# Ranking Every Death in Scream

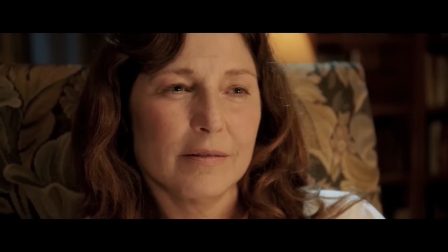(0:00)
Horror is a genre that in today's landscape is ever-evolving, but believe it or not,
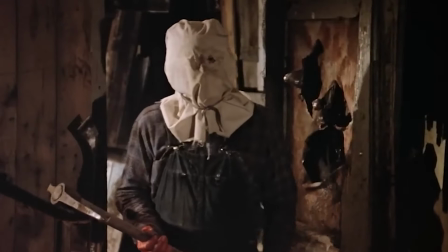(0:04)
there was a time when it was thought to be a momentary fad, repetitive and going nowhere creatively.
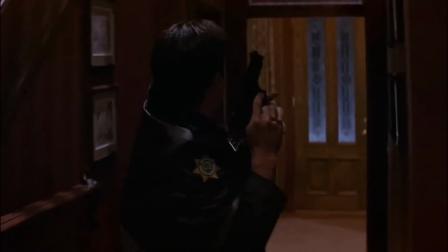(0:09)
That is until, of course, Wes Craven came in with the biggest shake-up to a genre maybe ever with Scream.
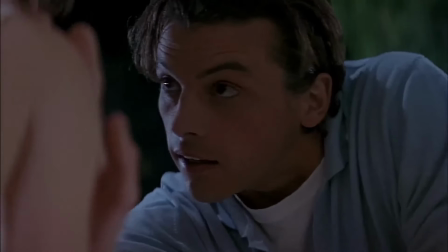(0:15)
These movies have long been comfort films of mine, and since I'm the death-ranking guy, I figured what better series to do than one of my favorite slashes of all time.
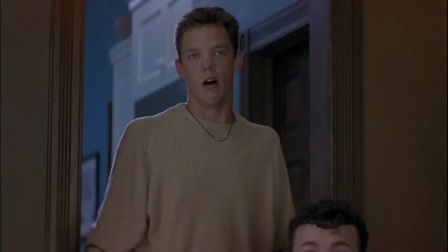(0:23)
So that's what we're doing, all the deaths in all the movies. And remember, this is all just my personal opinion and feel free to let me know what you think of the list after you watch the video.
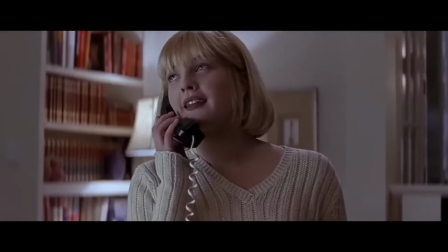(0:40)
Opening up very strong we have potentially the most iconic death in the series, the phone call scene with Casey Becker.
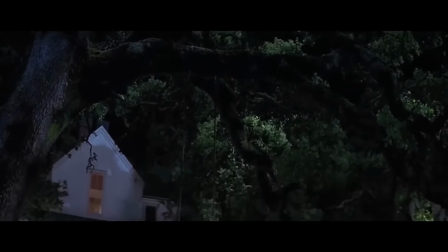(0:46)
Now I'm probably going to talk about it a lot over the course of this video because Scream is an extremely innovative story
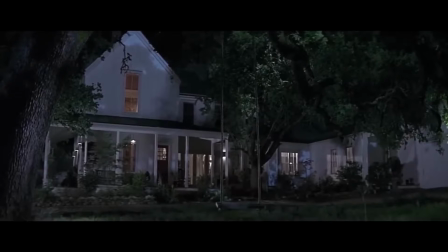(0:51)
as its main purpose is to take everything you think you know about slashers and turn it on its head.
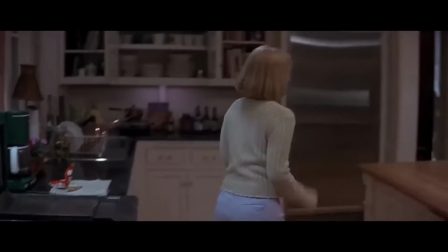(0:56)
At this time the most prominent slashers were Freddy and Jason, two supernatural ghouls that were unstoppable forces of nature.
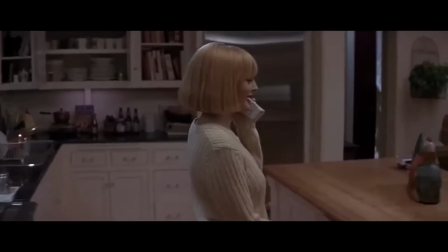(1:02)
This scene sets the tone for an entirely different kind of world.
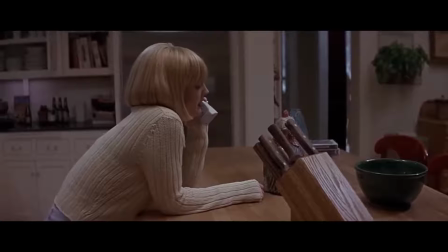(1:05)
Casey is minding her own business, and Ghostface calls her, seeming innocent at first, letting the tension build up until it's clear that she's in extreme danger.
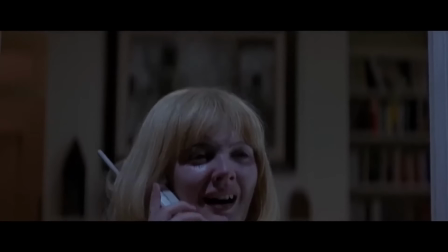(1:13)
Her boyfriend Steve is revealed dead, but that happened off-screen, so it doesn't get its own ranking. When the chase happens, it also shows a different tone for this series.
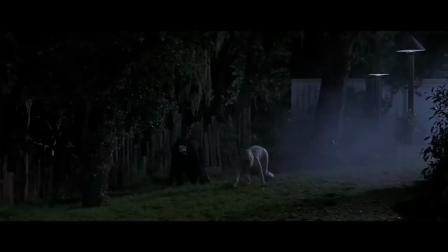(1:20)
Ghostface moves like a frenzied human being, someone who is, while clearly psycho and hunting Casey down, it's just a person underneath that mask.
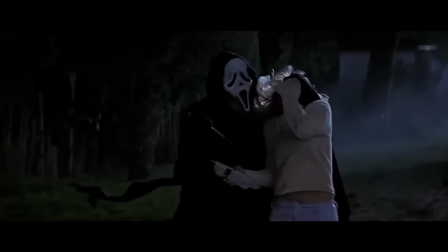(1:27)
It's a decent contrast to someone like Jason or Michael Myers, who just walk forward like a killing machine.
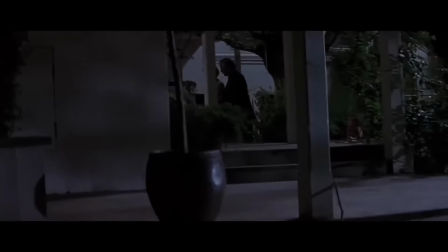(1:32)
The ultimate capstone to the opening kill, Casey is caught and stabbed to death while her parents are within earshot, and then her labored breaths are all they hear over the cordless phone. Man, do you guys remember when every phone in your house was connected? I'm old.
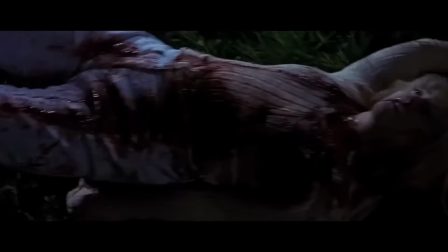(1:45)
Anyway, I know it might be controversial due to this being the first entry in the video, but it's my video, so I do what I want.
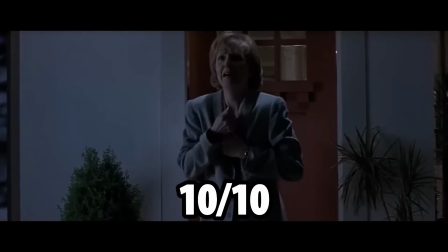(1:50)
I'm giving this scene a perfect 10. It immediately shows you what you're in for.
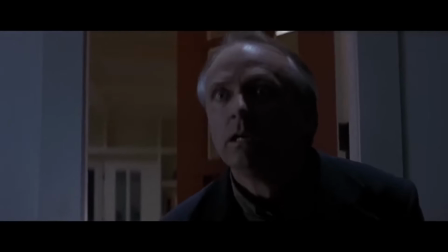(1:54)
It's a ride like nothing you've ever seen before, and that doesn't even mention the fact that Drew Barrymore was all over the promotional material, leading a lot of of people to believe that she was the main character and they kill her in the first 10 minutes. I think that's, you know, pretty funny.
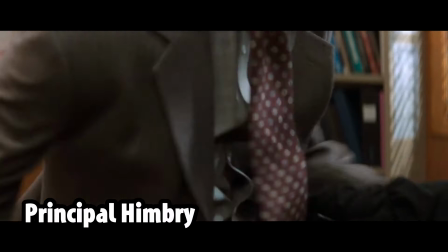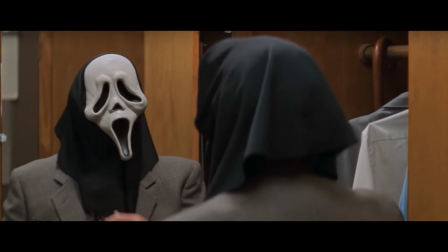(2:16)
This scene relies heavily on the tension that something is afoot more than an actual like chase
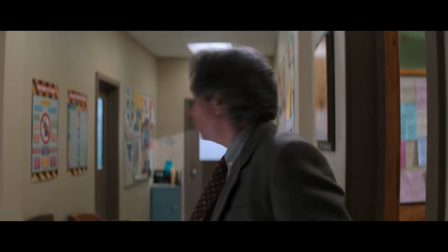(2:21)
scene or something like that as Ghostface himself is only on screen for a grand total of 13 seconds.
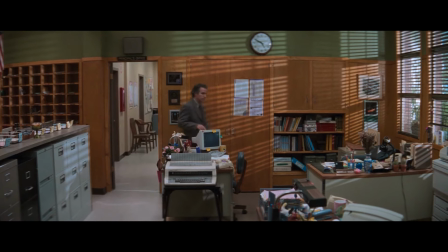(2:26)
While the principal was a bit of a hard ass, he did seem earlier in the film like he cared about his students' well-being and it's unclear whether Ghostface killed him as like f*** the principal,
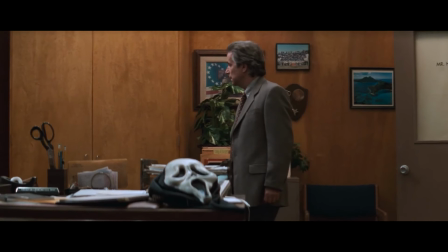(2:34)
or they knew that stringing him up would cause the necessary distraction later in the film. It's an okay kill, and that little Freddy cameo from Wes Craven was top-notch.
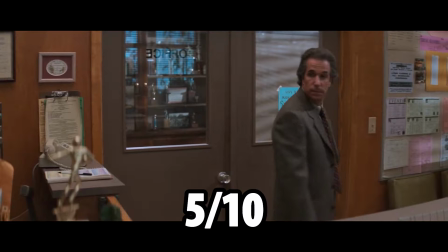(2:43)
So all in all, I'm going to put this at a 5. It's the baseline for Just Okay for the rest of the video.
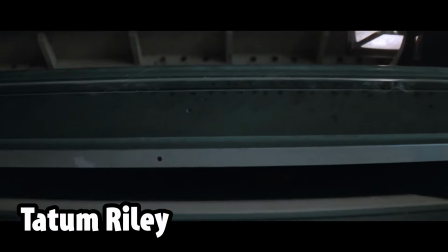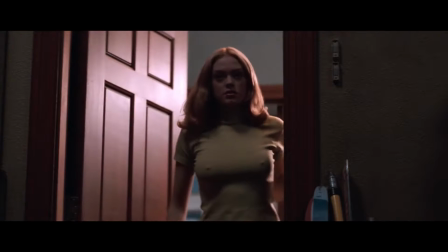(2:54)
While Scream may be a parody in some ways, or a meta-reflection on a genre,
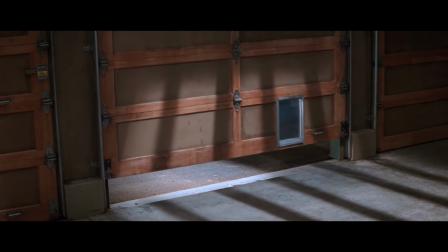(2:58)
it doesn't really shy away from leaning on tropes just to show you how unpredictable it really is.
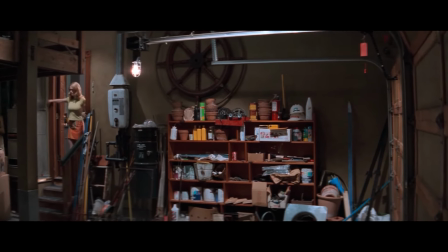(3:03)
In this case, Tatum's decision to run off into a dark garage by herself is what causes her undoing.
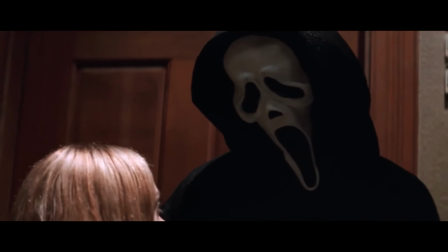(3:08)
She has a little bit of banter with Ghostface, and why anyone would assume that someone who had the full costume was just playing a joke on them under the circumstances is beyond me.
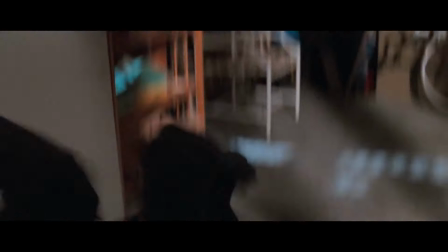(3:17)
But also, it was the 90s. I was too young to understand the culture. Also, with the actual death, the garage door thing, and the doggy door,
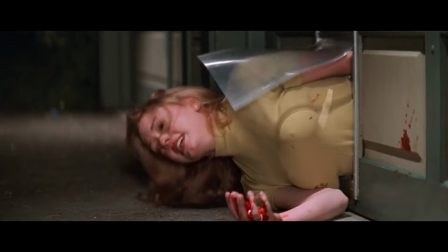(3:25)
I'm not exactly a garage doorologist, but I have to assume that there's some form of mechanism in place to, like, you know,
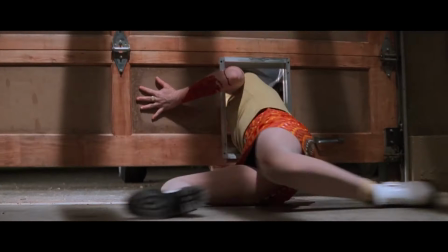(3:32)
not snap someone's neck in half. It's creative at the least, so I'm gonna give it a little bit of a bonus.
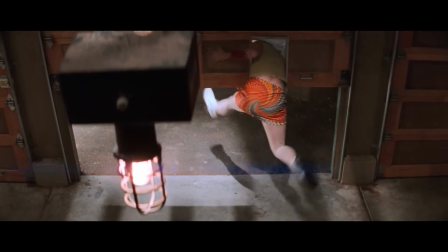(3:37)
I think it's fair to say that this is like a 7 out of 10.
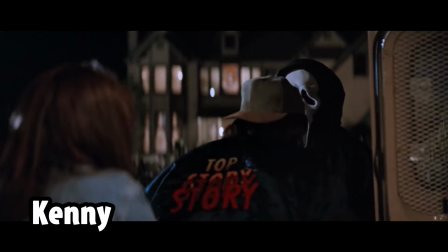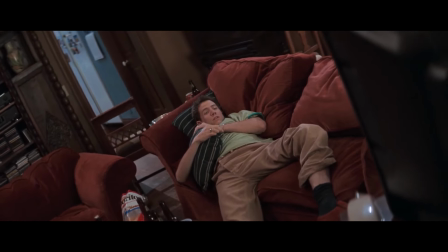(3:47)
Kenny is a pretty insignificant character in this movie, but the film really knows how to play with tension.
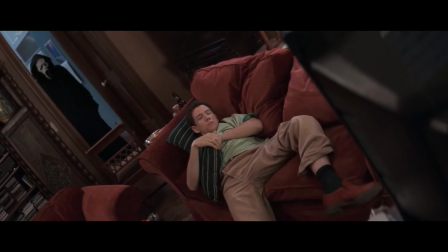(3:53)
I'm gonna say that a lot for the rest of the video. I'm sorry, I get a tension counter on the screen.
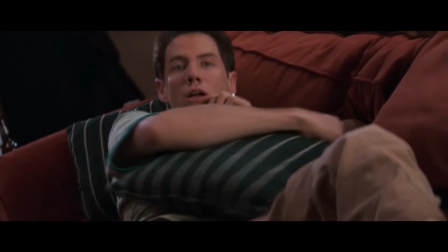(3:57)
Both from the opening of the scene with Randy talking to Jamie Lee Curtis as he's in the exact same scenario, to the delay on the live feed.
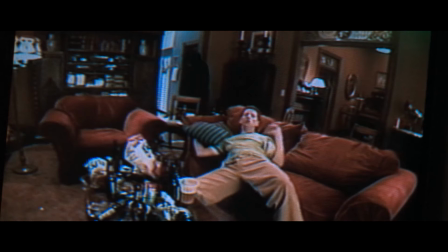(4:04)
Like I said, this was the 90s, a 30-second delay would cause lawsuits today.